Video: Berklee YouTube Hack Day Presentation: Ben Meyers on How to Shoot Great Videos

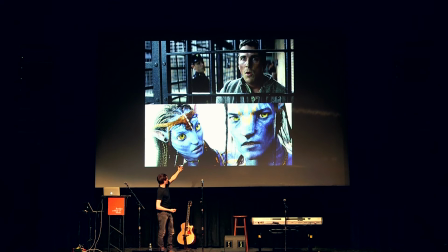16:46 And in King Kong in the bottom, we have two versions.
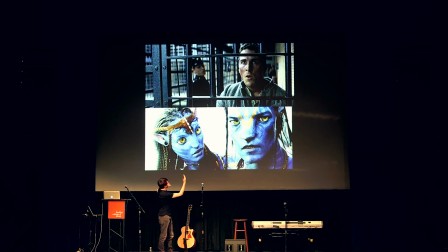16:51 They're using, I have a really bad sense of humor. They're using, they put subjects on both the divider lines. So you see it everywhere. And then here is another example from another embarrassment.
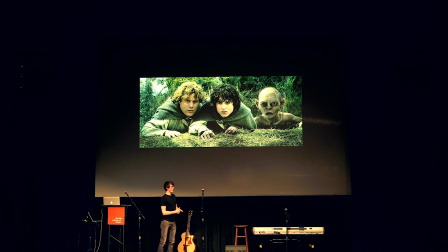17:04 I think Peter Jackson is in jail for how bad it was. But horizontal rule for thirds.
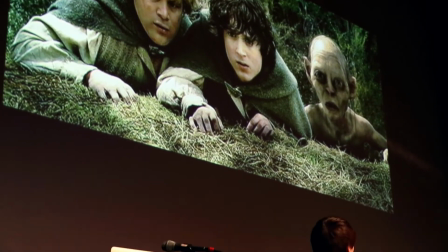17:11 You can see that little mound of grass that they're hunched up on right there is on that lower divider.
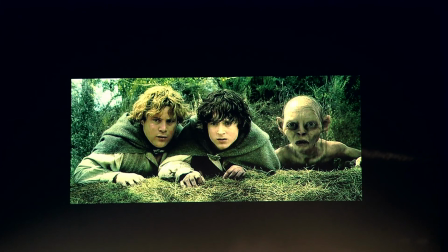17:17 And oddly enough, all their eye lines are on that top divider. You'll just notice it everywhere.
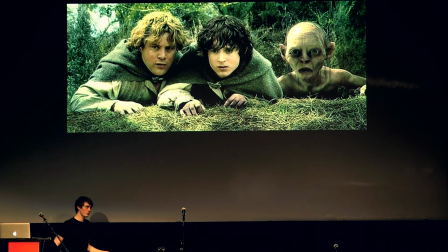17:24 But it's funny because, like I said earlier, with every rule in art, it's more of a guideline. So there's millions of exceptions to this rule of thirds.
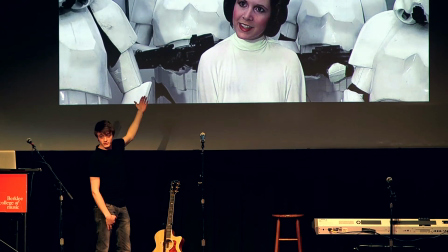17:37 Another couple example of failures, and you can see that they're framed in the middle, not anywhere near the rule of thirds, other than a little bit of horizontal.
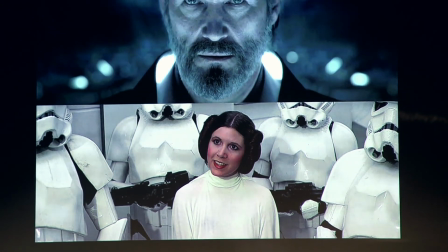17:46 But they're clearly breaking the vertical rule of thirds here. But it's an extremely powerful shot.
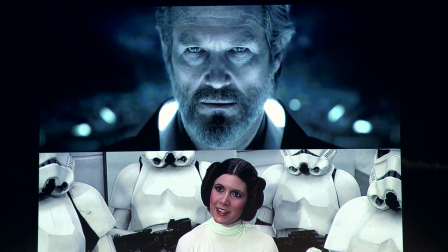17:52 I mean, you know, they're conveying that she is surrounded. And so, you know, it's all about what you're trying to convey to the audience with how you frame your subjects.
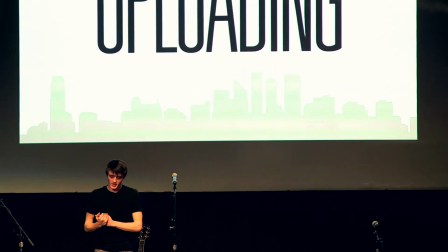18:00 Uploading. There's a couple really important parts that you need to stick to when you're
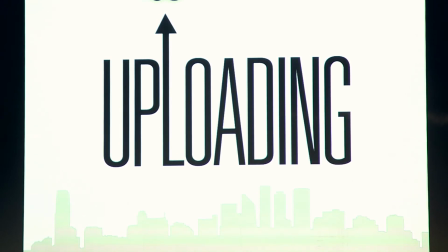18:08 exporting your video from your editing software.
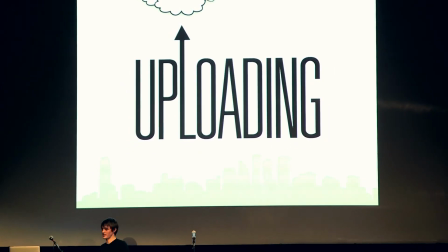18:13 And one of the main ones is you aim for
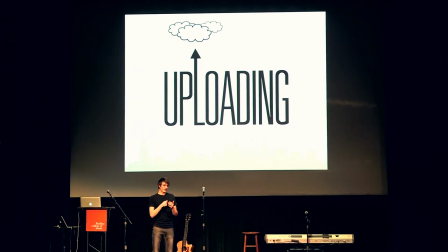18:19 a compression codec that's called H.264.
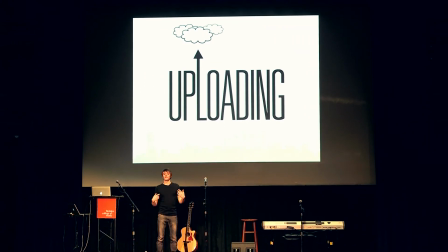18:24 And this is like the MP3 of video.
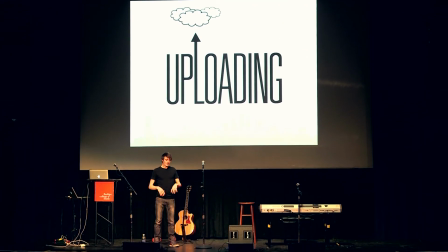18:30 It's compressed, but it still sounds pretty good or looks pretty good. And actually, in all actuality, H.264 looks better in comparison to how MP3 destroys audio with its compression.
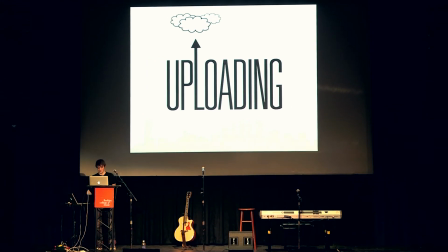18:43 So, in that video, I go over how to make sure that you're exporting in H.264.
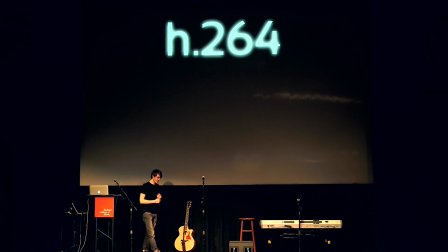18:49 But that's one of the most important things. It just looks great. YouTube loves it. Obviously, have fun. Does anybody have any questions, just kind of on the technical side? Yeah, Yusuke. So, dude, you first came to my attention from the band Me vs. Gravity, and I saw this awesome video called Begin. Has anybody here seen that? It's amazing. It was actually shot on this stage. Did you know that? I did not know. I was going to ask you what your involvement was in shooting that video, what that process was like, if you don't mind. Absolutely, yeah. Let me just get this going here.
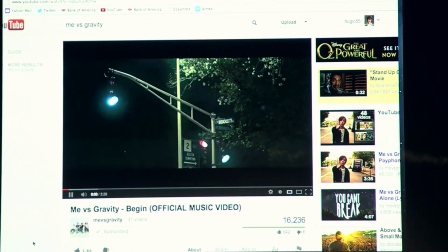19:23 That's good.
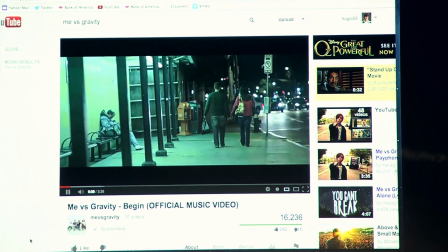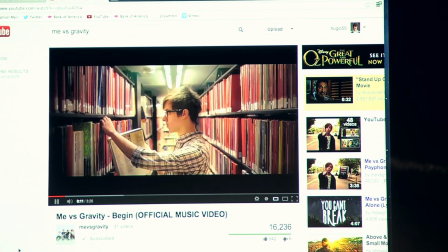19:29 The reason I'm playing this is because the performance shots were shot here on the stage.
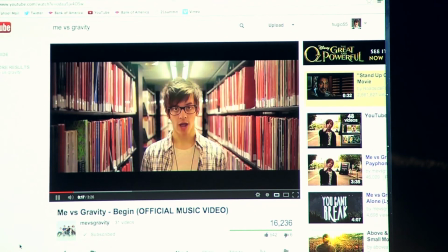19:35 Lately I've been looking around, trying to find my way up,
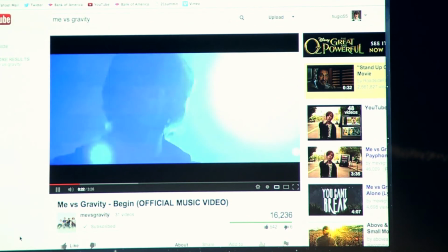19:40 find my way out, find my way somewhere I can call
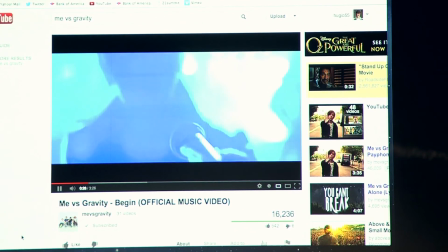19:48 my own.
Let me get a frame going on the actual performance part so that I can talk about, let's just see if I can get a frame going.
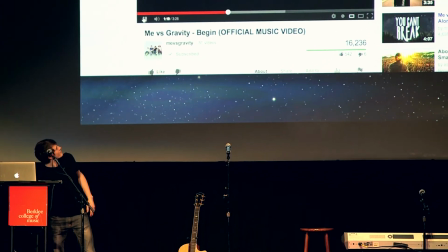19:58 And I'm ready to fight, coming into.
Okay, we needed haze.
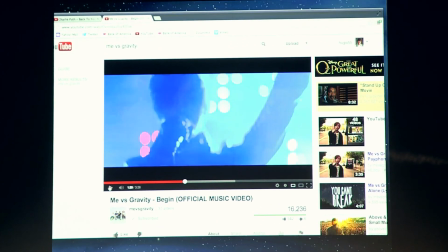20:03 Like when I first heard this song, when we were working it out in a studio in Chicago, I said the music video needs to look huge, just because it kind of feels like that combination of electric and rock type thing. So I just wanted a lot of haze. And of course, you can't do haze in here unless you shut off the fire alarm system, because it triggers it. So to shut off the fire alarm system, you have to not only shut it off in this room, but the entire 130/136 building. So what that means is you have to get firefighters, 4 firefighters to come and like monitor these little switches. I don't know where they are. It doesn't matter. It was a really big deal. And yeah, so we had to coordinate all this ridiculous stuff like that. And then we came in here. We got in here really early in the day and spent all day.